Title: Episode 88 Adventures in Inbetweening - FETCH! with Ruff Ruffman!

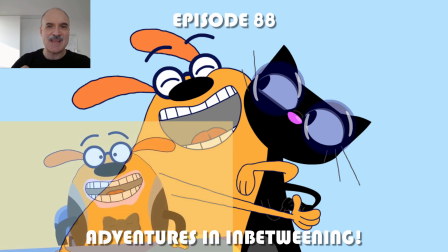0:00 All right, welcome to episode 88 of Adventures in Between.
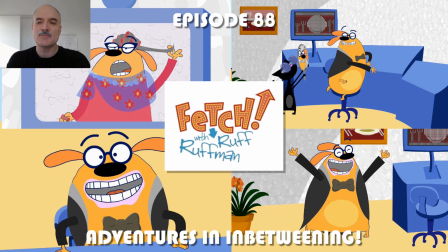0:03 Today I am looking at a show that I worked on very briefly back in around 2006, Fetch with Ruff Ruffman.
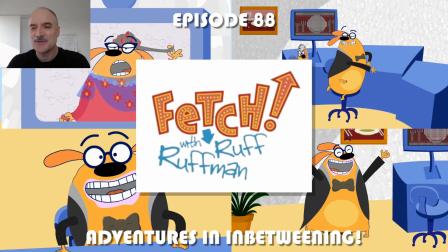0:10 A cool, unique kids show that featured interaction with kids.
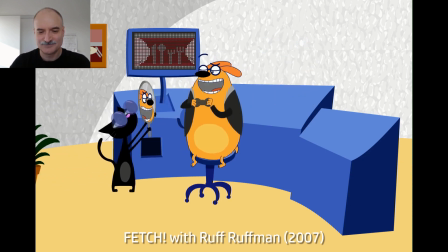0:16 Okay, now it's finally time for the party. They're dressed up, tables are set, and they're ready to greet the guests.
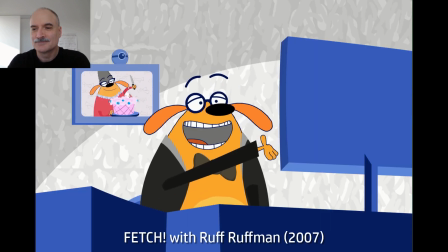0:22 Okay, check one, check two, check three. Why does it look so tough at all? Call people up, invite them, greet them,
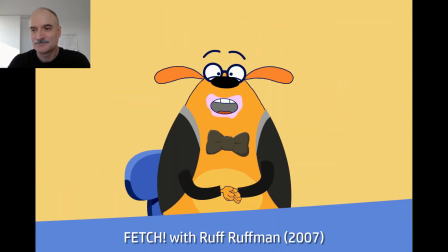0:28 show them how to use the fork. piece of cake okay it's time for Calvin to face the new and improved Willie
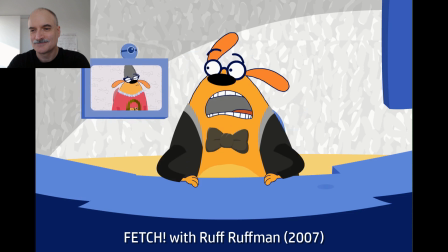0:34 friends are going to be at a party without it's the brakes grandma I mean Willie would have to jump on the next plane to make
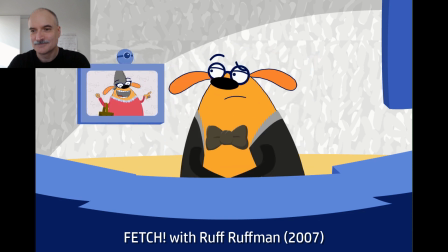0:40 it to the party on time he wouldn't even have time to change out of his bathing suit and put me on speaker phone will you please hello Willie
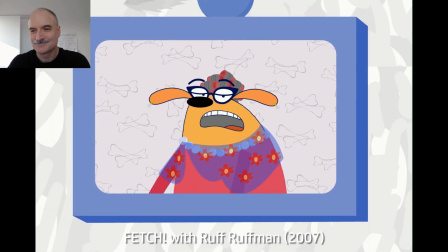0:48 can you please please don't clap for me all right keep going he's had a long day he looks good all right some cool stuff so
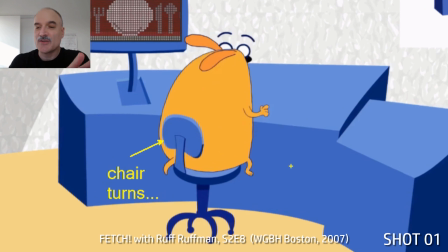0:58 Just a quick background on this. You can see the chair turning here. It's a flash show. Very simple.
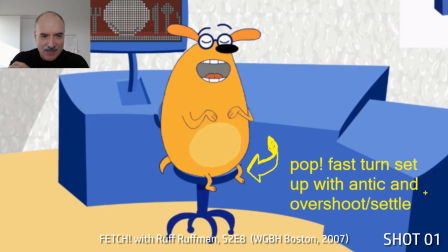1:02 A lot of really quick popping animation. Anticipation. Move quickly into a new pose.
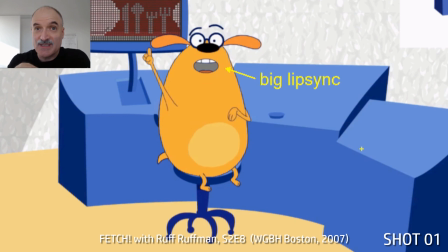1:08 Overshoot and settle back. They set this up so that the characters on screen would be talking to the kids and the kids would be responding.
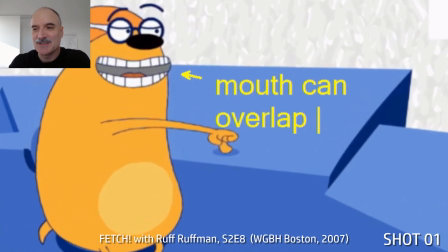1:17 So there was a script obviously written ahead of time. You can see what the mouth does here.
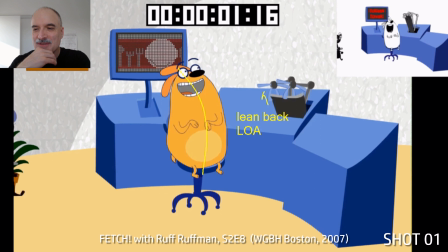1:21 We've got these wonderful mouth comps, but you're allowed to overlap the outside of the character with them. here we're leaning back Ruff as a line of action the suits coming
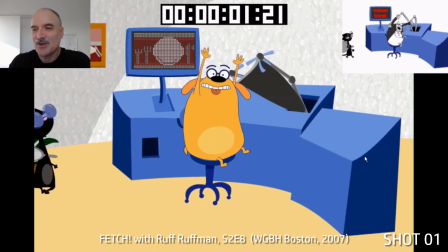1:29 out this wonderful blue machine here just has all kinds of pockets and arms that come out of it and you know just basically
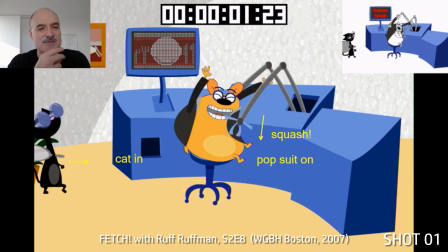1:38 solve whatever problem Russ Ruff has the idea is that everything just moves really really quickly we're looking at the kids they're dealing
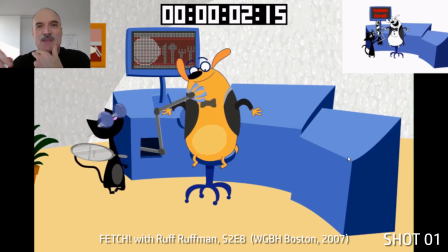1:45 with some challenge they've got they're getting points for their challenges goes back to Ruff he encourages him he tells them what the next challenge is goes back to the kids is
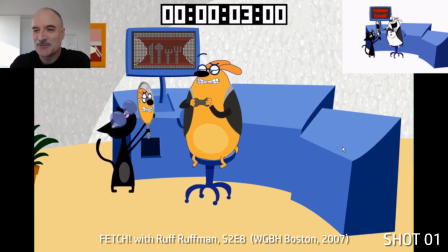1:53 a just really like I say a cool idea for a show for PBS Boston.
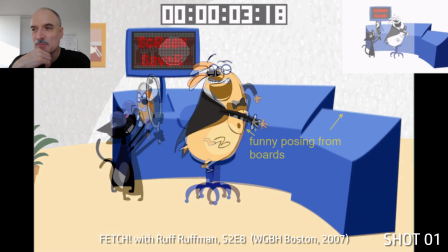1:59 So here, funny posing. The boards are very strong in this. You can see the storyboards there. Look how, I mean, I didn't have to stray too far.
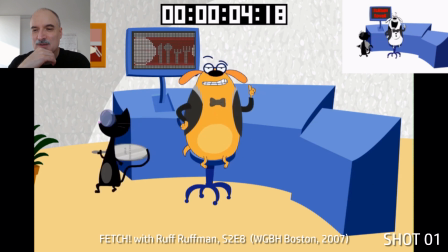2:06 I just basically took what the boards gave us and then applied. The face model was generally the thing that was least flexible.
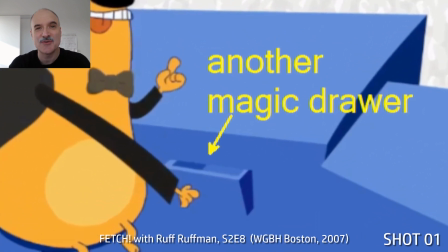2:13 Everything else could be redrawn. Another magic drawer appears here out of the blue cabinet.
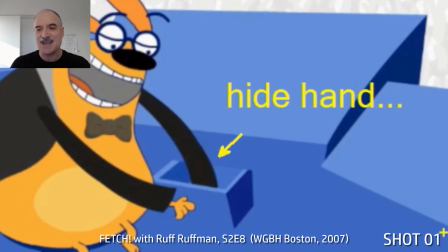2:19 Ruff's going to reach in. He has to pull out and we have to hide his hand there. We just mask that off. He has to pull out this big piece of paper.
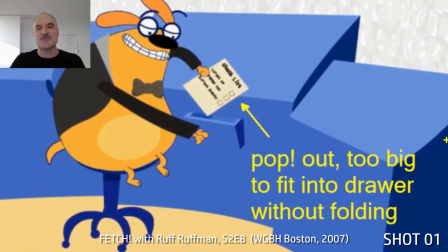2:25 Checklist is like well we can't really play around too much with the paper without spending a lot of time so that paper is just going to stay nice and flat.
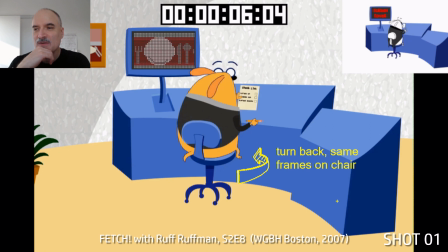2:32 Turn around back to the same chair that we started off with Ruff at the beginning of the shot and we go to the close-up here and we're just going to
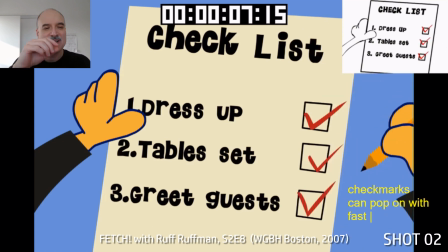2:40 check check check just literally one frame those checks pop on and it's all about the hands just suggesting the motion for when
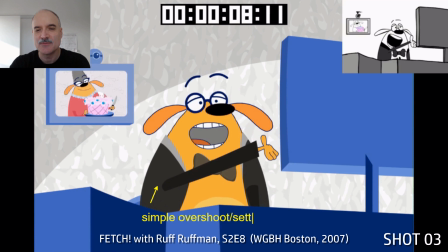2:47 it pops on. Ruff's grandma in the background here was often on the TV. Overshoot, settle, simple animation principles. And so that was just animation that was done separately and then masked off within the TV there.
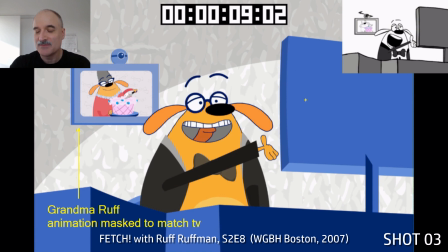3:00 It was something that was able to be moved around later on as well. It was just really well set up, efficient pipeline.
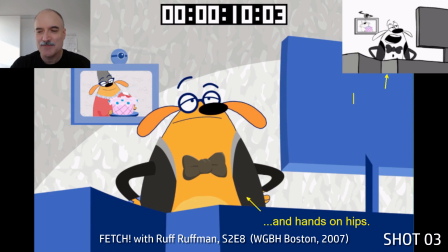3:10 Obviously, I mean, the kids had to be filmed ahead of time and everything needed to be worked out So that Ruff could be
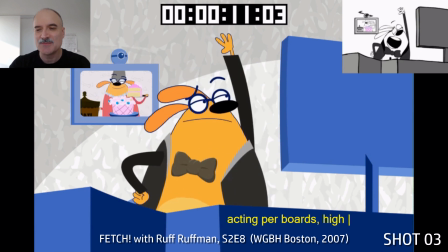3:17 so Ruff could appear to be interacting with them So he talks about Willie and one of these Willie's one of the contestants the little kid
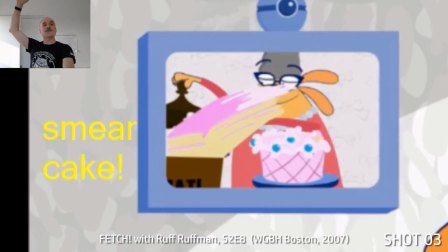3:24 You can see that the again the animations very the overshoot settle Anticipation overshoot settle very simple.
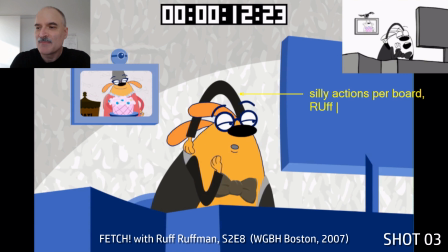3:31 I think we were doing probably 30 seconds a week on this and Ruff still a dog.
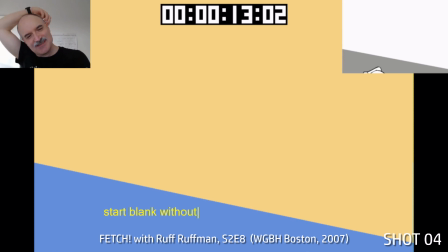3:37 So he's gonna have the opportunity. He's gonna scratch himself He doesn't have to use his hind leg.
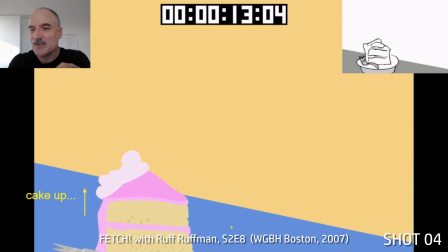3:42 He can bring his arm over now this shot here it's all about high contrast in this.
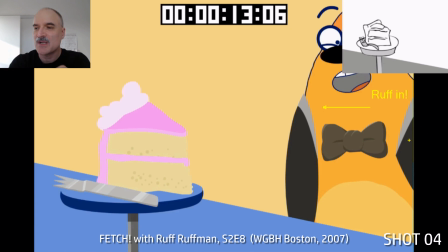3:47 So we start with just two colors, have the cake come up, have Ruff come in, give as much change as we can, everything.
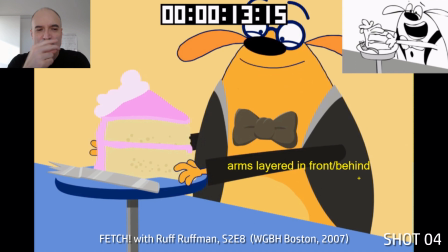3:53 It's not a fast cutting show, it's not like boom boom boom cut cut cut, but there's a lot of fast actions.
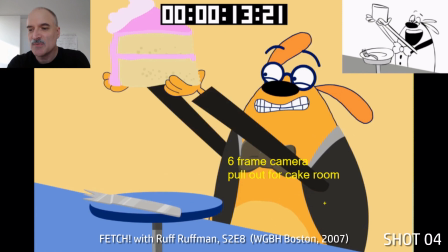3:58 It's hey look over here, hey look over here, constantly moving moving moving, pull out six frames just to give the cake room here.